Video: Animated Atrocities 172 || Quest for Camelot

Now, it's not hunchback good, but in how it sounds, it is definitely one of the times that this movie actually does stack up to 90s Disney. I can imagine the soundtrack coming out of the Renaissance era. The Prayer was the big hit from the movie, and it won all of the awards for all of the right reasons.
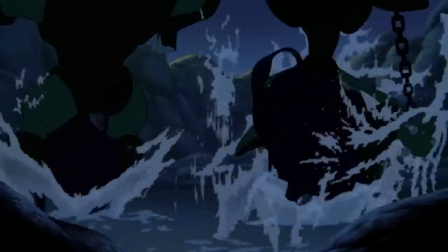But nowadays, I think that I Stand Alone is the one that had the most longevity.
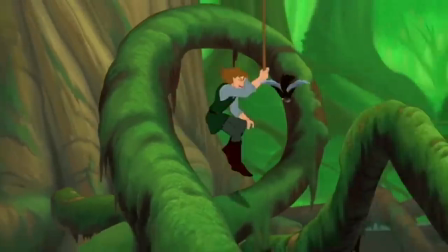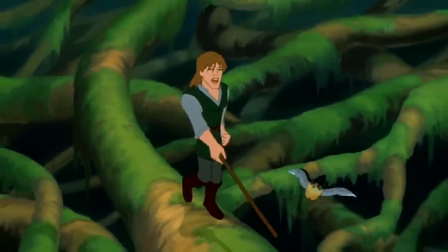I mean, it might just be loner old me listening to this song on loop for 20 fucking years, but it's another song that holds up really good, and people still love this one to this day.
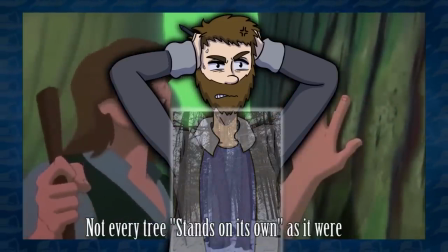(9:26)
The lyrics are not the best. And then there's this line. Says the blind man. But out of context, this song is just fantastic. I can't get enough of this, and covers upon covers are pretty welcome. Once again, out of context. That's actually kind of a problem with the entire movie's soundtrack. When you put them in context, they make the movie worse. Not one of them really moves the story along. The Prayer is placed over a harsh action scene, with Kaylee running for her life. The closest comparison I can think of of how this should be done is the Prince of Egypt song's Deliver Us.
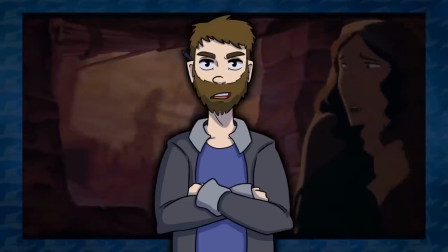(10:09)
It's simply a loud song full of bombast. Until the mother is speaking to her child, then it's close and intimate and quiet. Only when the moment passes by does the bombast pick up again. There's a reason that Hunchback of Notre Dame didn't play Heaven's Light Over Paris burning.
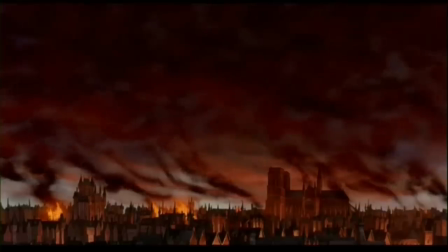(10:25) I knew I'd never know, that warm and loving glow, though I might wish with all my might.
I Stand Alone is a song about Garrett telling Kaylee that she can't come along. And as soon as it ends, he's totally okay with her coming along. On My Father's Wings is another very good song, but all it does is reiterate what we already know at that part of the story.
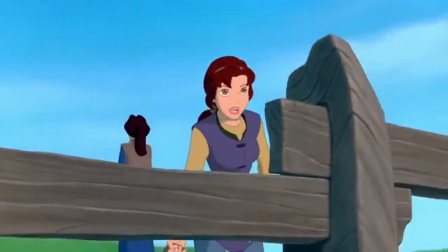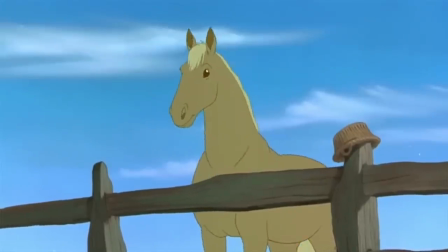It doesn't even have any interesting visuals. Kaylee is just doing farm work. You can at least excuse this problem with United We Stand, as it does set up the tone, and the Celtic instrumentation of it does really set the mood of the entire film.
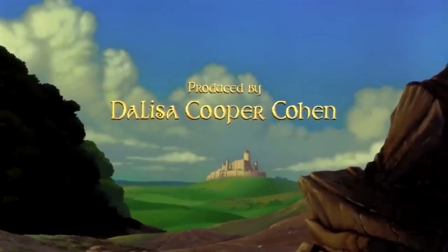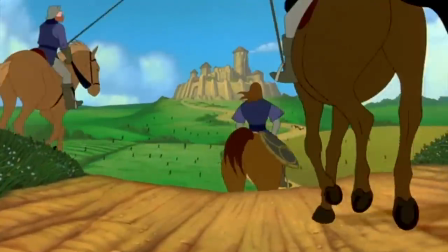The roll call towards the end is a bit awkward.
Liberty! Justice! Trust!
But otherwise, it is another classic from this movie. However, once again, the context does hurt it just a little. It's a movie that has two songs, I Stand Alone and United We Stand. With a bit more competence, this movie could really tap into the themes of togetherness and overcoming adversity with others. We can overcome everything together and all that jazz. These songs should be juxtaposed in some way, in a similar way that Hellfire was to Heaven's Light. Looking through your eyes is at least more appropriate for the blind guy to sing.
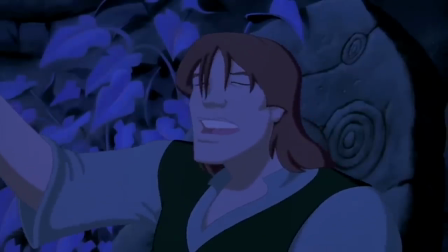(11:59) Look at the sky, tell me what do you see?
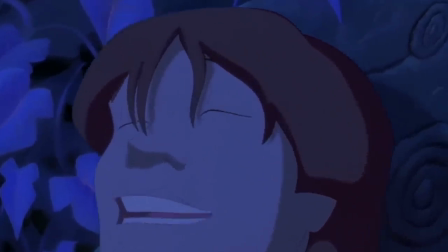(12:05) Just close your eyes and describe it to me.
Or not.
The heavens are
He sings that lyric on a rainy stormy night like dude you walked through the rain We saw you do that you don't need eyes to know that you walk through the rain